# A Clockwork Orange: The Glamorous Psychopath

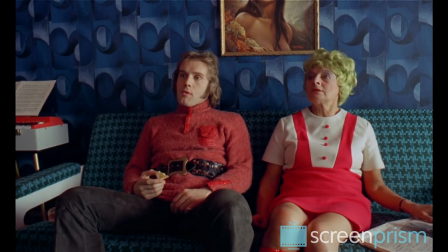[8:22]
Most of the dialogue scenes in the movie are taken directly from Burgess' text, but a few scenes have been cut or altered.
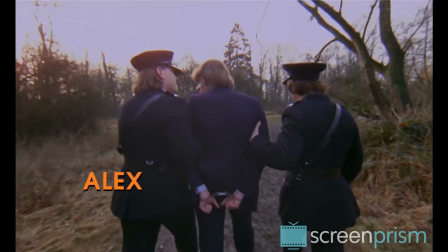[8:29]
Interestingly, all of the changes from book to movie make Alex seem less horrible, and the world around him more horrible.
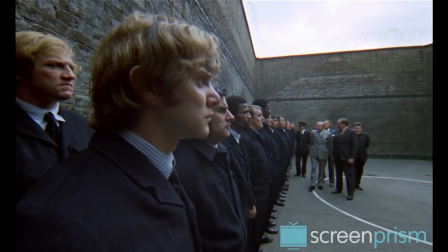[8:36]
Alex's first three assaults are cut, so is the murder Alex commits in prison. Kubrick lost over certain especially incriminating details.
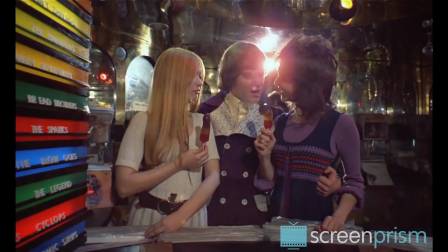[8:44]
For example, the girls Alex meets at the record shop were no more than 10 years old, according to the book.
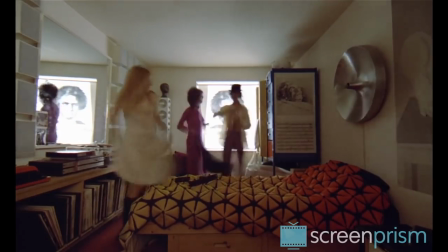[8:50]
And in the book, Alex brutally rapes them. In the movie, the girls are consenting adults, and the sex is, if anything, comical.
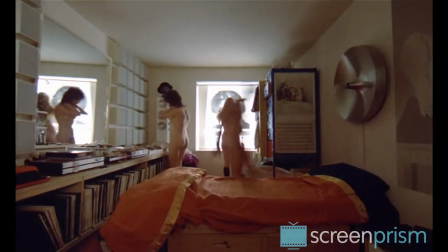[8:57]
The skip-frame high-speed motion making the girls and Alex look like wind-up toys.
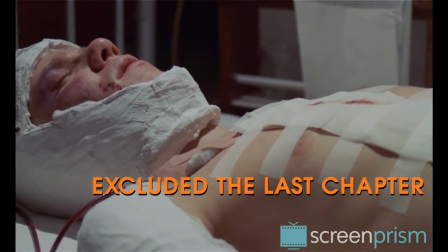[9:02]
Most importantly, Kubrick completely excluded the last chapter in the book, in which Alex,
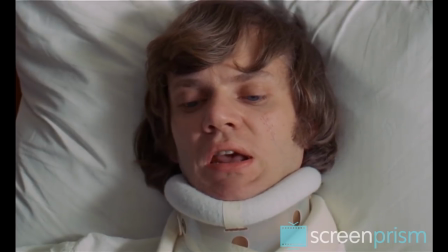[9:07]
wiser and calmer at the ripe old age of 18, starts to re-evaluate his evil ways.
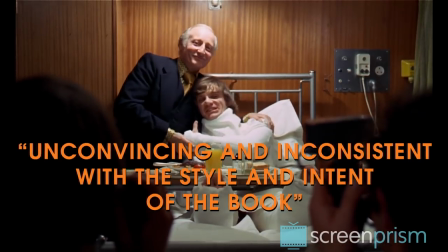[9:13]
Kubrick dismissed it as, quote, unconvincing and inconsistent with the style and intent of the book.
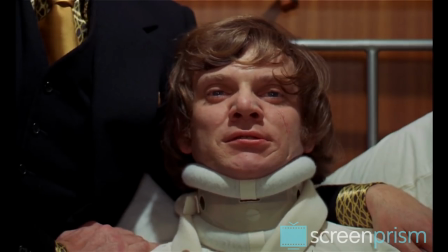[9:18]
Instead, he chose to end the movie on Alex's return to his natural violent state.
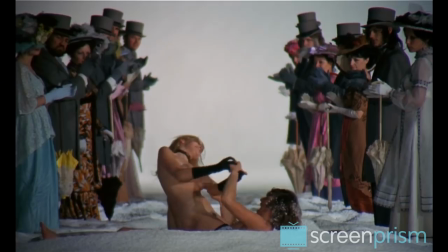[9:23]
By ending the movie this way, Kubrick seems to say, Alex is violent again and all is well with the world.
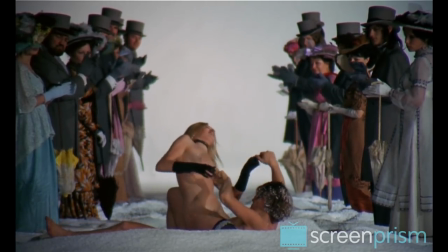[9:29] I was cured, alright. I'm singing in the room!
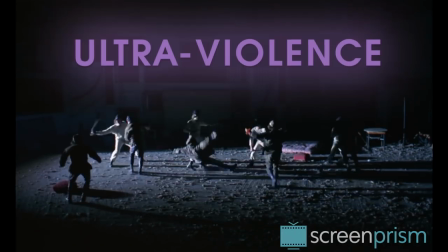[9:35] Just singing in the room!
Kubrick shoots the ultraviolence in a way that makes it feel unreal and distant.
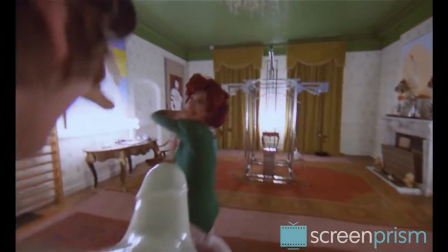[9:42]
The violent scenes are often set to music,
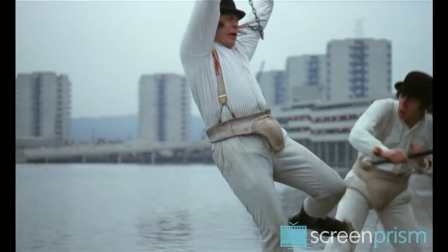[9:46]
or slowed down, and this, along with the wide camera lens, breaks the illusion of reality.
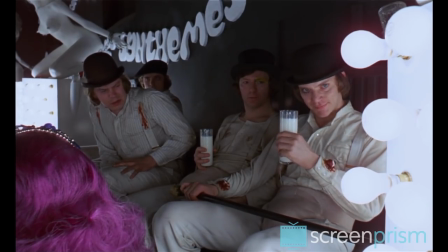[9:53]
Alex and his crew are dressed in matching white suits. Their movements are choreographed. At a certain point, the whole thing starts to look like a zesty dance more than anything.
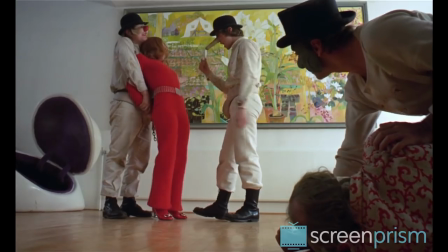[10:02]
Kubrick's eye for beauty manages to make even sexual assault look perversely aestheticized.
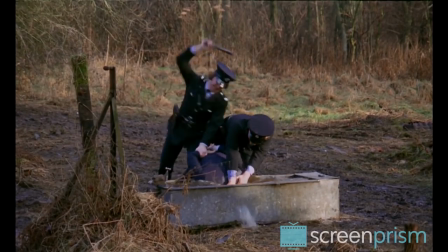[10:07]
Other scenes with their exaggerated movement and sound effects are almost slapstick.
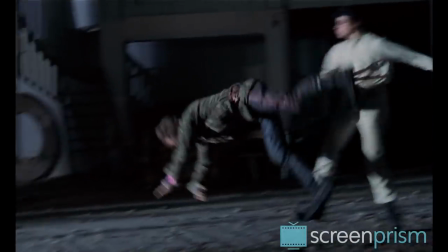[10:14]
No more frightening than a Tom and Jerry cartoon. The beautified, choreographed violence is what made critics of the film especially angry,
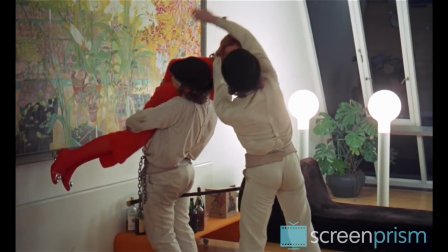[10:21]
and it's what makes A Clockwork Orange enduringly controversial and upsetting to many.
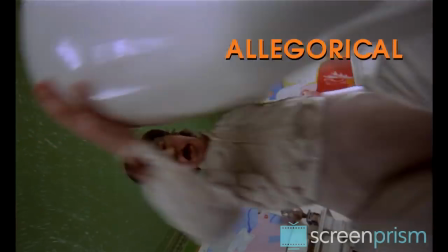[10:26]
But actually, most of Alex's violence is shot in a way that makes it allegorical and easier to stomach, compared to the hyper-real brutality that's commonplace today.
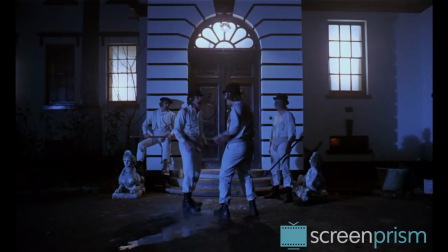[10:35]
So it's almost as if we're not meant to interpret the violence as real or part of our world.
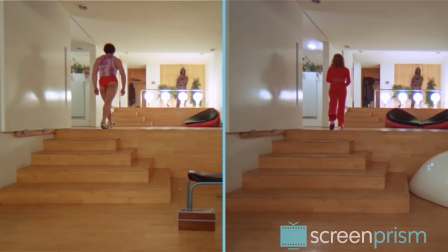[10:45]
A Clockwork Orange has a lot in common with a fairy tale, especially in its deliberately heavy use of coincidence and plot symmetry.
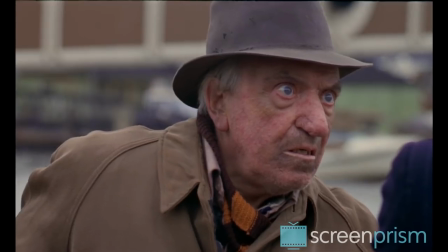[10:53]
Alex is assaulted by the same three victims that he assaults, the homeless person, Dem, and the author.
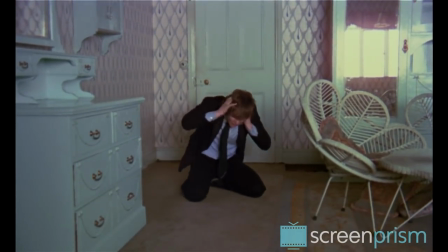[11:00]
This fearful symmetry is especially evident in the scene with the author torturing Alex.
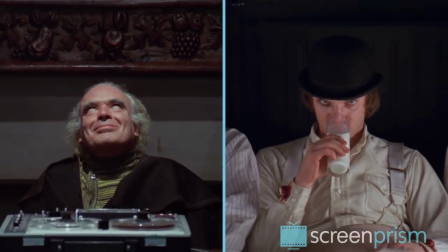[11:05]
Here, Kubrick uses the same long pull-away shot he used to introduce us to Alex in the opening scene of the film,
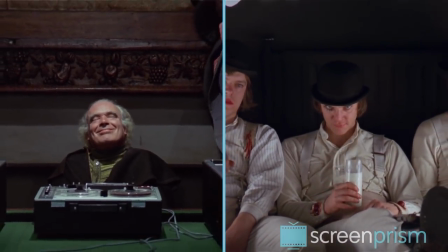[11:11]
so the visual repetition places the author into Alex's original mindset.
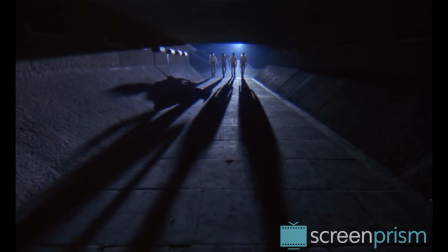[11:15]
The fable-like mythical quality of A Clockwork Orange distances us from the story,
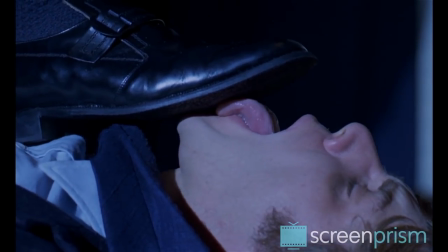[11:20]
because it signifies that what we're viewing is an allegory for aspects of our own lives, like our individualism, aggression, and frustration,
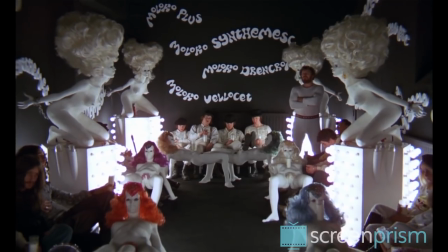[11:28]
set in a world that's removed from our own.
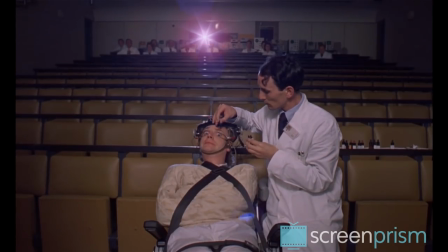[11:31]
Kubrick built a world for this film that's recognizable but also weirdly grotesque, just like a clockwork orange.
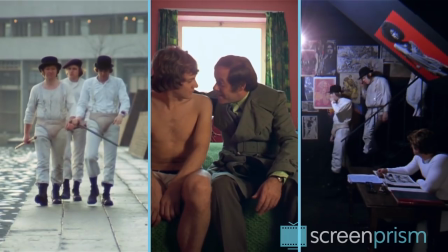[11:38]
The costume design, casting, and sets are peppered with details that make the whole thing seem like a perverse fairy tale.
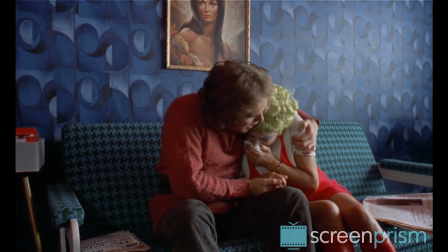[11:44]
Alex's mom is a wispy old lady, crying quietly into a kleenex, but she wears patent leather dresses and colorful wigs.
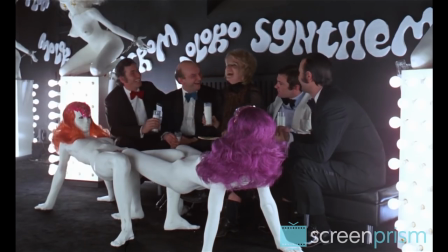[11:51]
Both the young delinquents and respectable opera singers seem to go to the same Korova milk bar,
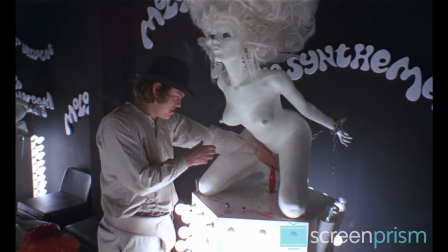[11:56]
where they all presumably squirt drugged milk into their glasses out of plexiglass breasts.
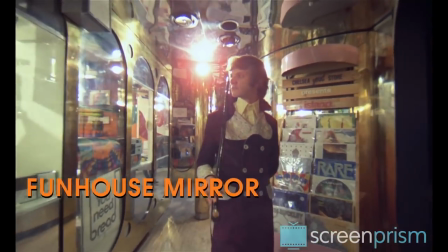[12:01]
The clockwork orange world ends up looking like a funhouse mirror reflection of our world, rather than a real dystopian future.
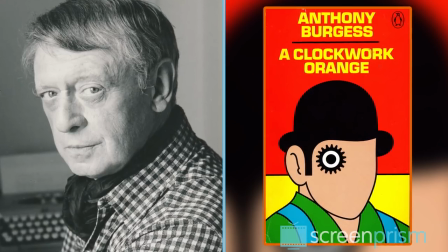[12:08]
The central idea of Burgess' book has to do with the question of free will.
Choice.
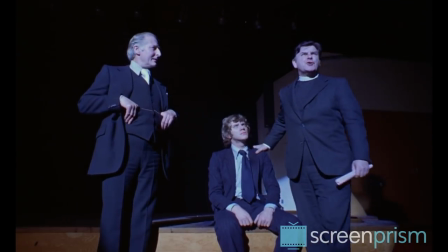[12:14] No real choice, has he?
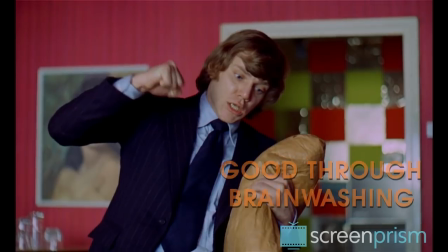[12:19]
Is it better to be bad of one's own free will, or to be good because we're forced to through scientific brainwashing?